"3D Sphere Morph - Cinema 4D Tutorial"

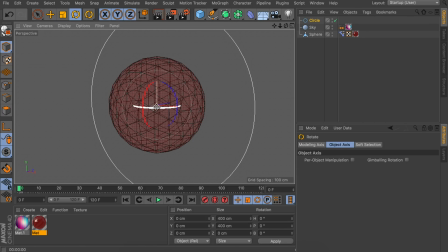(12:26)
And I rotated it so it kind of lines up with the view, so we are looking at it from the front.
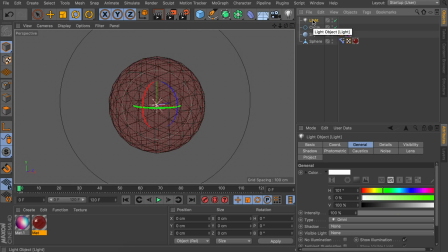(12:31)
And now let's add a light object, just the default one. And we're going to right click on this and go to Cinema 4D tags so we can add the align to spline tag.
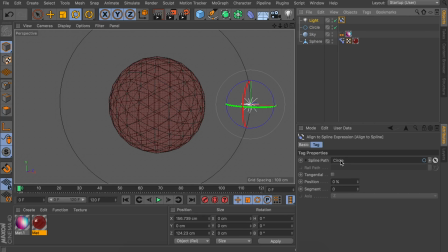(12:40)
Now with this tag still selected, you can go ahead and drag this circle object as the spline path. That way the light is always lined up with the circle. And while we are at it, we are also going to add a second light on this, so just duplicate the first one. That way it's also aligned to the circle.
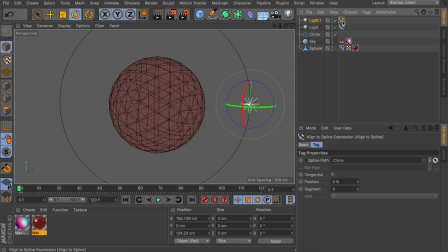(12:56)
Now for this one, you want to go in the align to spline tag and change the position value, so it is somewhere on the other side of the circle. That way if you render this, you should see some kind of differences at the sides of the sphere,
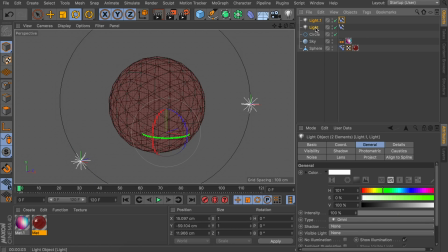(13:08)
but in this case maybe not strong enough, so let's select both the lights and change the intensity to something like 200%, so it is twice as strong.
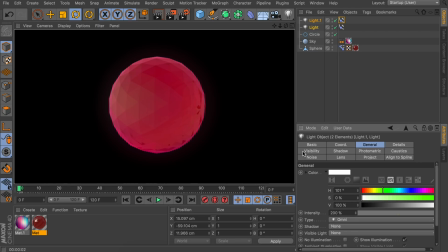(13:17)
Okay, so this looks pretty nice, but to take full advantage of this effect, we want these lights to move around the sphere.
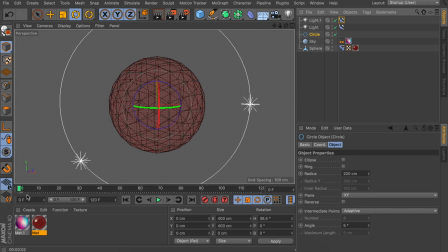(13:24)
So the easiest way to do this is just animating this circle. So let's go to frame 0 again and create a first keyframe. And at frame 120, I want to have some rotation on this. In this case, we will not be animating on the B axis, because that way it will also counter the other animation.
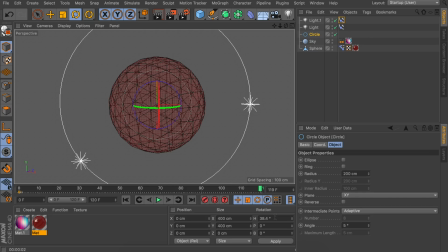(13:41)
So the rule of thumb is to just animate on two axes. In this case, you can also see by default, we have some different values on some of the axes. So that is because we rotated the circle to line up with the view. So that means we need to add 360 degrees on this instead of just changing this into 360.
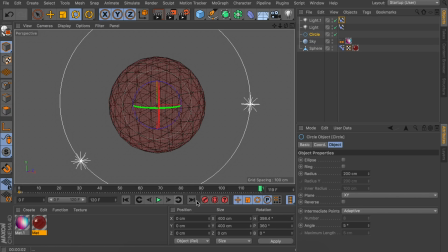(14:01)
Create a keyframe and take a look. You can also see this is speeding up and slowing down in the animation because of the splines. So let's go ahead and select the keyframe again and change the interpolation to linear again.
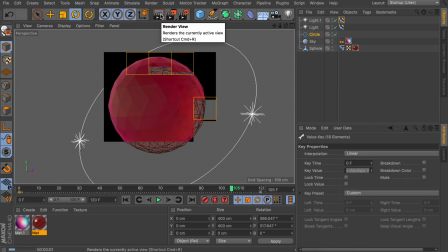(14:18)
And that way we will have a bit more dynamic lighting to the animation. Okay, one more optional thing we can do is adding a different background behind the sphere.
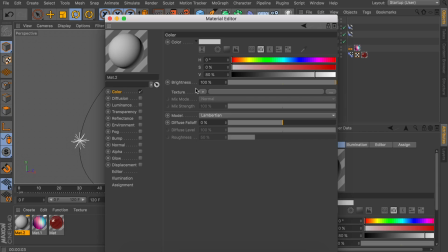(14:27)
So let's create a new material. And in this case, I think it looks nice if we make this some kind of dark blue, which is close to gray. And we're going to add a gradient texture to this, which we will set to the 2D circular type.
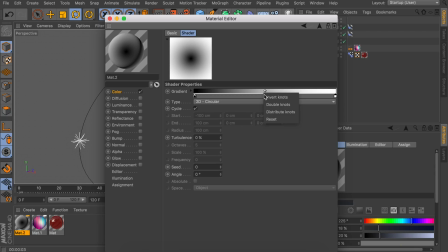(14:40)
And I'm also going to right click on this gradient so I can invert the knots. This way we have this vignette effect.
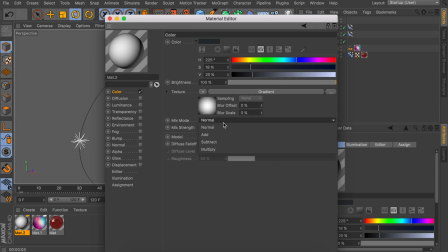(14:45)
And I'm just going to decrease the mix strength of this so it is a bit more see-through.
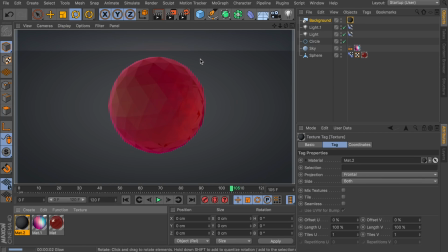(14:50)
Let's add this on the background. and that way you can see we have a nice contrast between the object and the background.
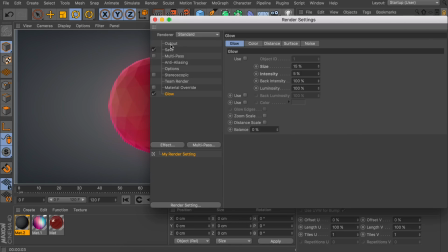(14:57)
If you want to render out this animation now, you make sure you go to the render settings and set the output from current frame to preview range,
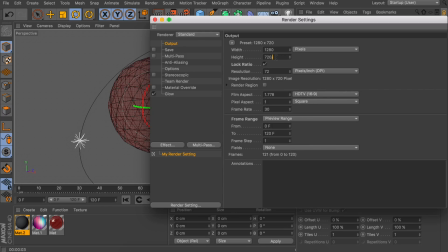(15:04)
and that way you're sure everything will be rendered out.
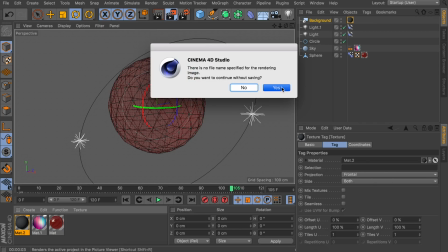(15:07)
Also, one more thing you can do if you still don't like the intensity or the brightness or the saturation of this,
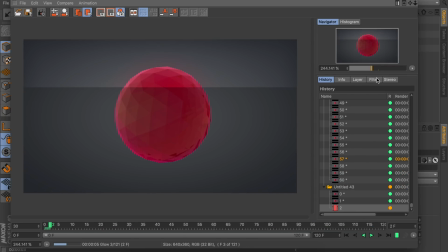(15:13)
you can already go ahead and make some adjustments on this while it is rendering.
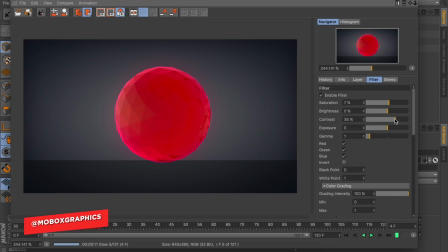(15:17)
So let's go to the filter tab and enable the filter, and in here you can just adjust some sliders to make it look exactly like you wanted to.
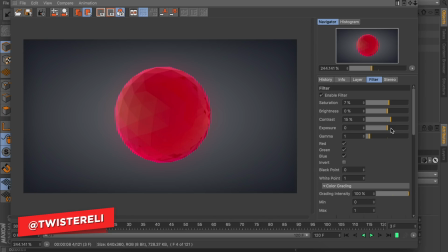(15:25)
Okay, so that is all I wanted to cover this time. Of course, as always, you can download these files on our Patreon page.
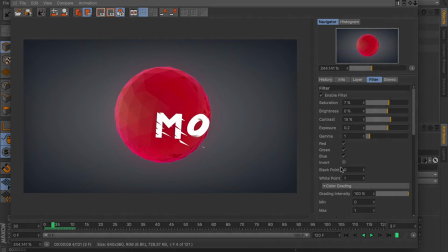(15:31)
Also, if you enjoyed this video, leaving a like means a lot to us. And apart from that, I hope to see you in the next video.